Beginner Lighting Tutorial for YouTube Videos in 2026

So let's say you had no lights and you only had natural light. How can you use that to your advantage? Well, let's go over to the window. We're gonna turn off these other lights, and we're just gonna go over here to the window.
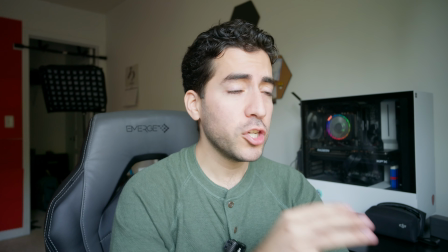741s
Now you can probably see that just by me sitting next to a window,
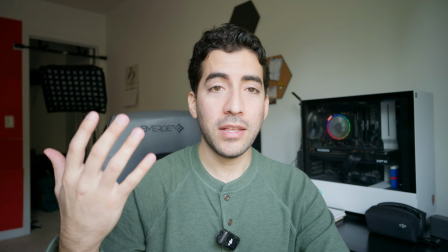745s
I'm putting myself in a place where I'm being lit very well by a natural light source.
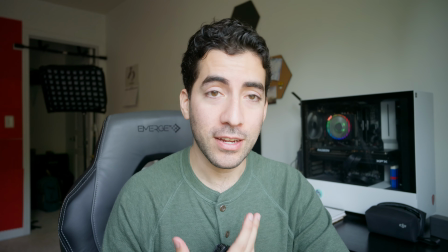750s
It's making me stick out from the background because my skin is being lit up by this light source before and earlier than everything else.
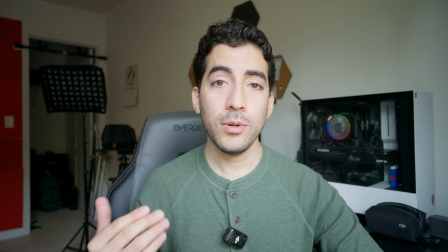758s
And this looks nice, right? So if the only thing you have is a window, what you want to do is go up to that window, place yourself next to the window, and maybe at an angle.
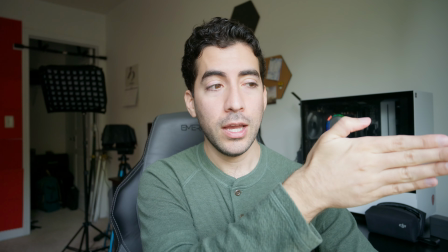766s
Right now I'm at a 45-degree angle, so the window is right here, it's this way, and the light is coming in this way and starting to create some shadows.
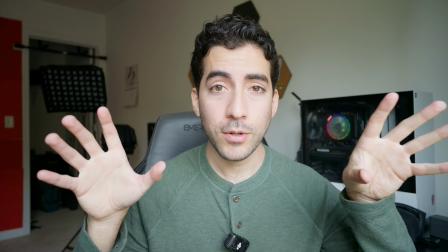775s
It is a bit of an overcast day, so we have really soft light out, which is really nice, and it's just evenly lighting me up right now.
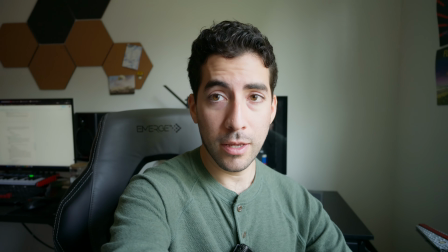780s
We can even make the lighting more dramatic if I get over here. Ooh, that looks pretty nice actually.
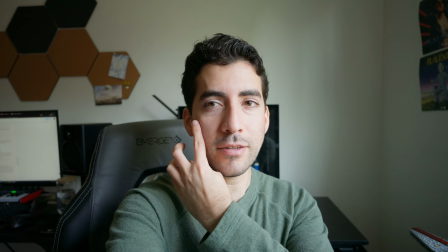785s
Now I'm starting to get like this nice shadow over here on my cheekbone.
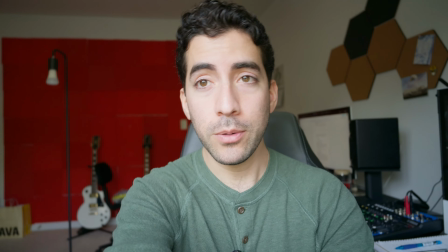790s
Or if I want flatter lights, because I just want people to be able to see me clearly, I might do something like this.
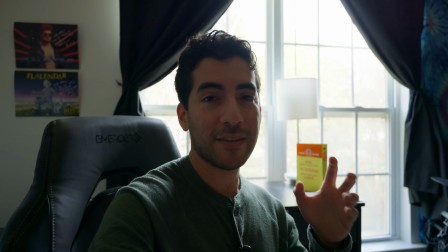796s
Now, if I want something really dramatic, I can also put the light behind me. This type of lighting is going to be less for an educational video like this and more if I want to tell a
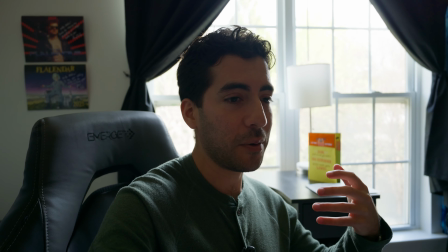805s
story and I want to make the main character seem maybe a little down or a little mysterious.
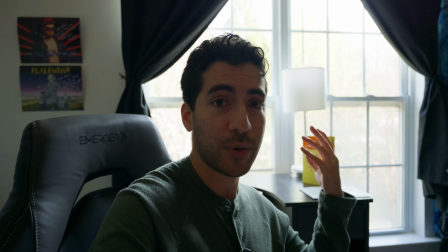811s
You know, I'm silhouetting them against the bright light in the background. If I was to choose,
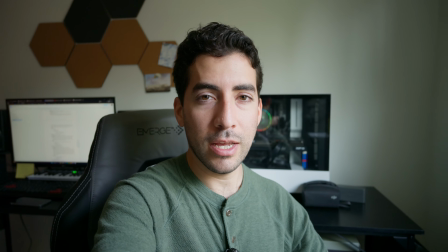814s
I would probably set a camera right about here somewhere so that the lighting is creating these nice shadows on one side of my face. And that, my friend, is how you can use lighting for yourself when you're making YouTube videos at home. I hope this was helpful. I hope you learned a lot about light and how to use it. And if you want to learn about cameras, and specifically what type of camera you should use for YouTube, check out this video. I talk all about the different types of cameras and which one might be right for you to start with. I'll see you over there.